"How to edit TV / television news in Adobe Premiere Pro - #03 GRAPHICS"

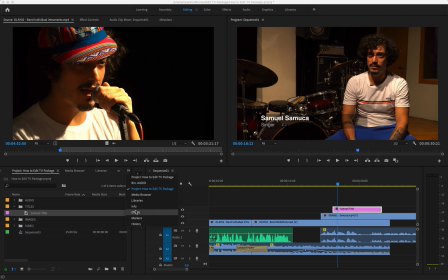(8:12)
You can go over here on the arrow tools and go to effects and go into video transitions, dissolve, and use a cross dissolve at the start and the end of the title.
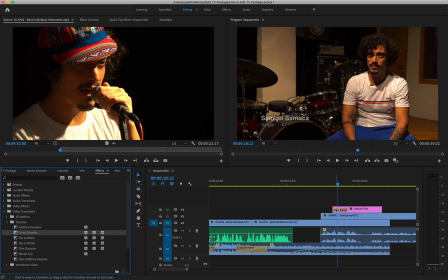(8:27)
If I move that cross dissolve over to the start and then a cross dissolve at the end, what's going to happen is the title is going to fade in and fade out. Fade in and fade out. Looks way more professional, right, than it just popping up.
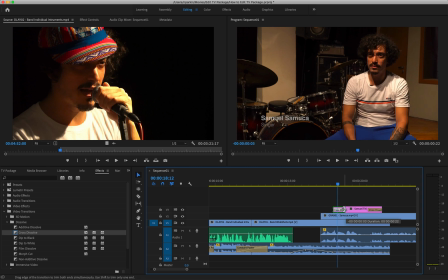(8:44)
If you want that fade in to be faster, just reduce the time of the cross dissolve.
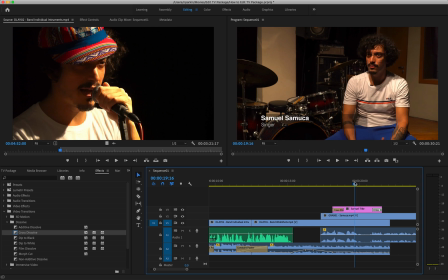(8:58)
Perfect. Really happy with that. And hey, for something that was just made in 5 minutes, that actually looks pretty good. So that's how I create titles in Adobe Premiere Pro.
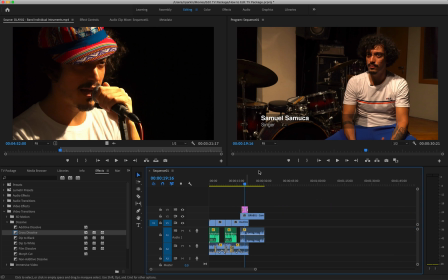(9:09)
Now, assuming you have multiple interviewees in your story, you don't want to go through the exact same process again and again and again. So here's a cheat. Let's say your second interviewee is called, I don't know, Nick.
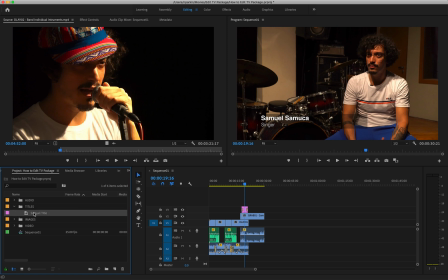(9:22)
So what I'm going to do is over on the original file, I'm going to right click and go duplicate. And then I have a copy of that. And I'm going to change this to Nick title and then double click on it to open it.
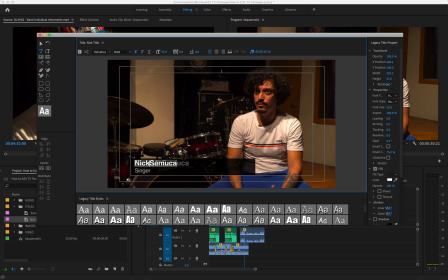(9:38)
And let's just change this to Nick teacher, for example. And then my position can be, I don't know, professor.
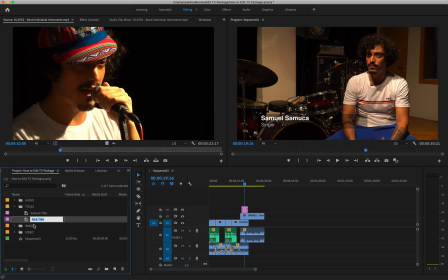(9:52)
And then I move that over and I now have another title
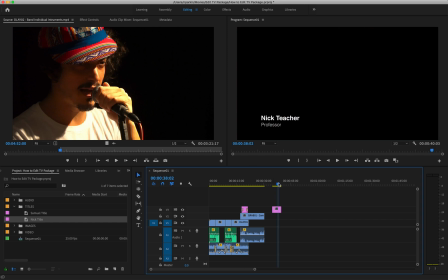(9:58)
in exactly the same font and structure as the original, because you want that consistency for all your grabs in the same project. So that's a really quick way of avoiding having to recreate again and again and again the same graphics. Hopefully that helps. Good luck with your editing.